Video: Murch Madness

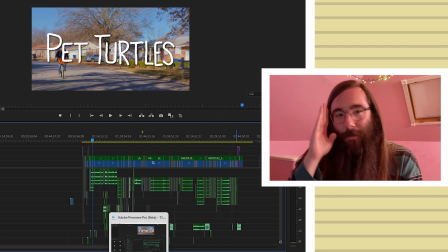[4:08]
And so I've been trying to just like apply ideas that he gave me to this audio timeline as I go through and just like take out all the junk, clean it all up. And so I've been applying
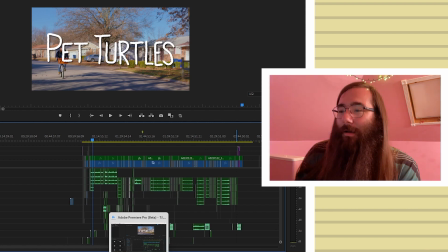[4:24]
his principles and his ideas to the audio of Pet Turtles,
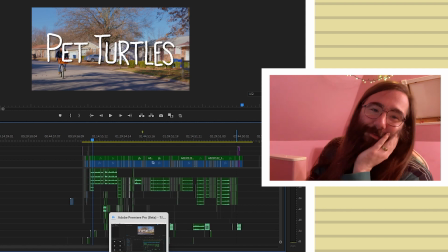[4:32]
and it's been March, so I've been calling this Murch Madness.
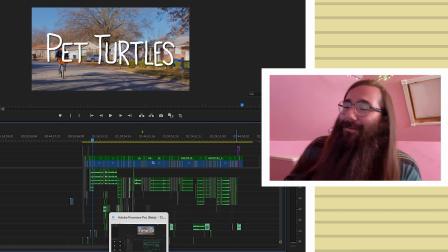[4:38]
I just so just wanted to show you all.
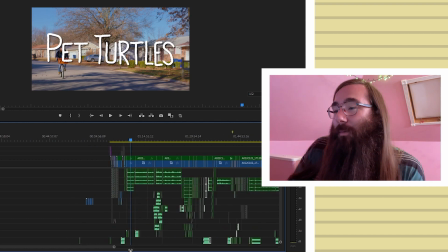[4:43]
I thought maybe it'd be cool to show you just like what's been happening with Murch Madness.
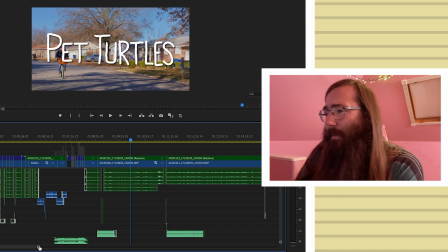[4:50]
Adobe Premiere they've launched Adobe Premiere Pro Beta, and it is made working with audio so much easier to do. Um, the interface of it is better. I love these little sliders that they give you.
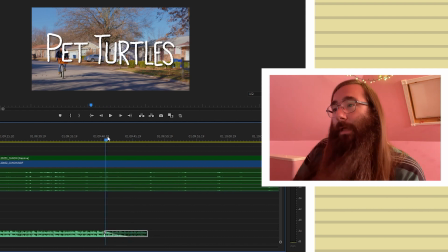[5:10]
I want to undo whatever I just did, and so like Adobe Premiere Pro Beta has been making audio like make sense for me a little bit, and just like it's made the process of like doing audio stuff make a little bit more sense.
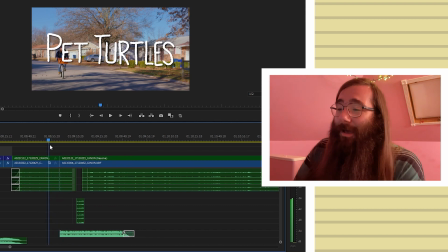[5:29]
And so I've been going through and just like
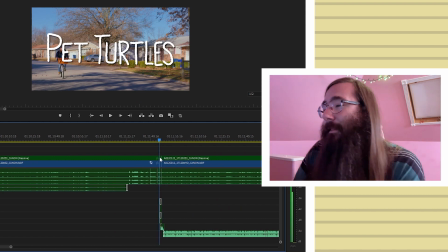[5:34]
finding files I don't need, finding things that have been like out of sync, whatever, getting rid of those, putting in new stuff, sweetening up some stuff.
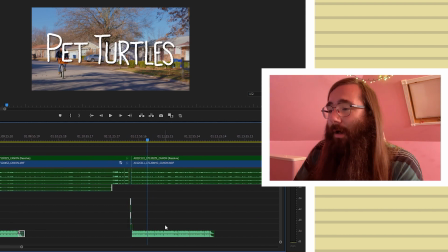[5:45]
There's some background audio I've got here, like just some nice like background music.
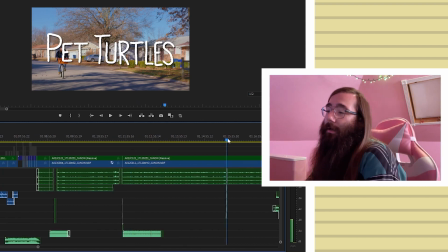[5:52]
Just making everything sound telligible as opposed to intelligible.
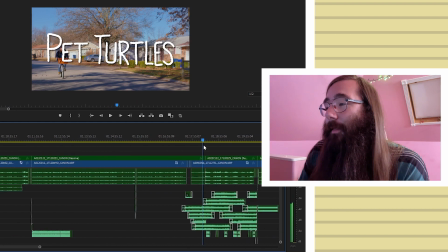[5:58]
That's the dream, right? This right here is nutso butso stuff.
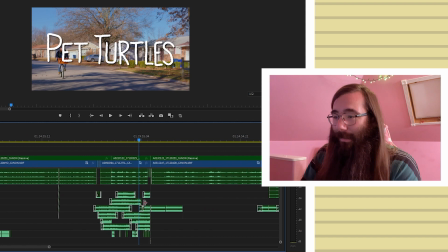[6:06]
This and this is gonna get cleaned up. It looks like a little submarine, right? This movie has an antagonist, and that's kind of a pun.
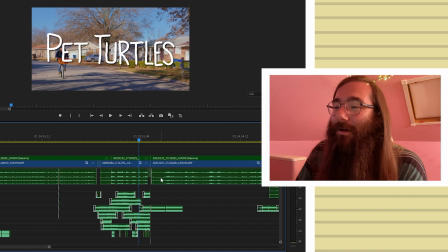[6:20]
But this movie has an antagonist, and I wanted some like uncomfortable music in the background. So I took one of the themes from the melons that they made for us, and I
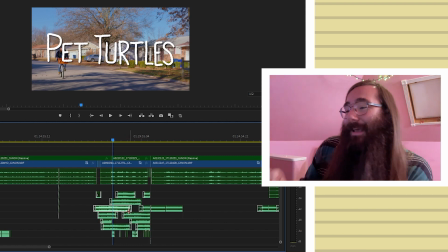[6:35]
just pitch shifted a whole bunch of them and played them at a bunch of different speeds and everything,
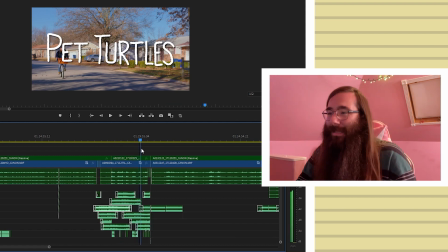[6:42]
just so it sounds like really uncomfortable. Hopefully. So that's that big mess that I made.
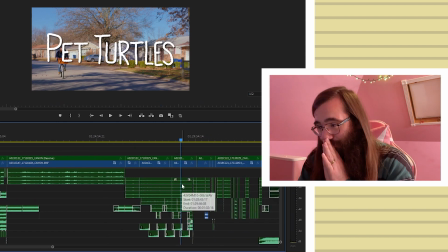[6:50]
And then this right here, this is a scene that's been needing something for a long time. And I've been trying to make it happen, and I just realized, like, let's do it.
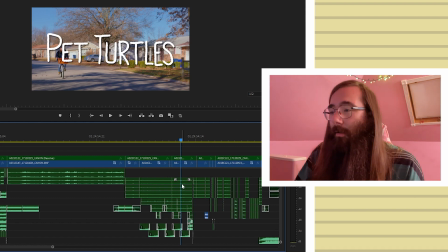[7:05]
And this is all kind of sound design for a storm. There's a, living in the Midwest, you get these big Midwestern storms. And I thought, like, the main character is contemplative. There's a lot of things brewing right now. And I thought that, like,
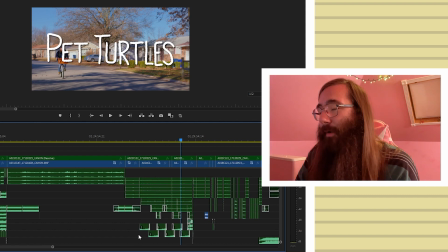[7:25]
a literal storm happening in the background and building in the background as he does this action would complement the emotional storm nicely. So I've got this, like, thing right here that, like,
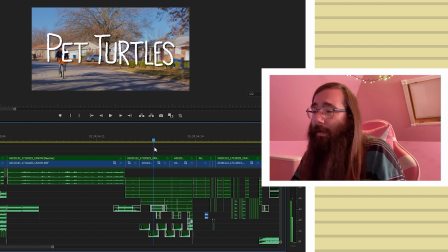[7:41]
when Forrest was here way back when, we had a big storm, and I just happened to catch it, and it got some really good audio for it. There was a while where I referred to myself as a storm chaser. Every storm we had here in Utah, I'd get my microphone out,
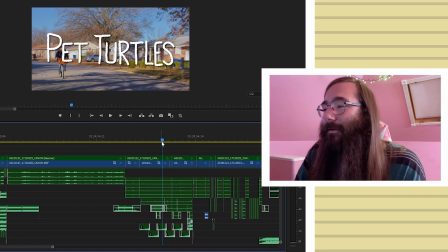[7:59]
and so this is like a bunch of different storms put together with some other stuff, and that's all like Walter Murch stuff.
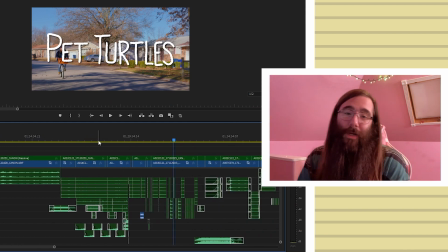[8:06]
I was also thinking of Brother Brian. Earlier in this year, I watched Love and Mercy.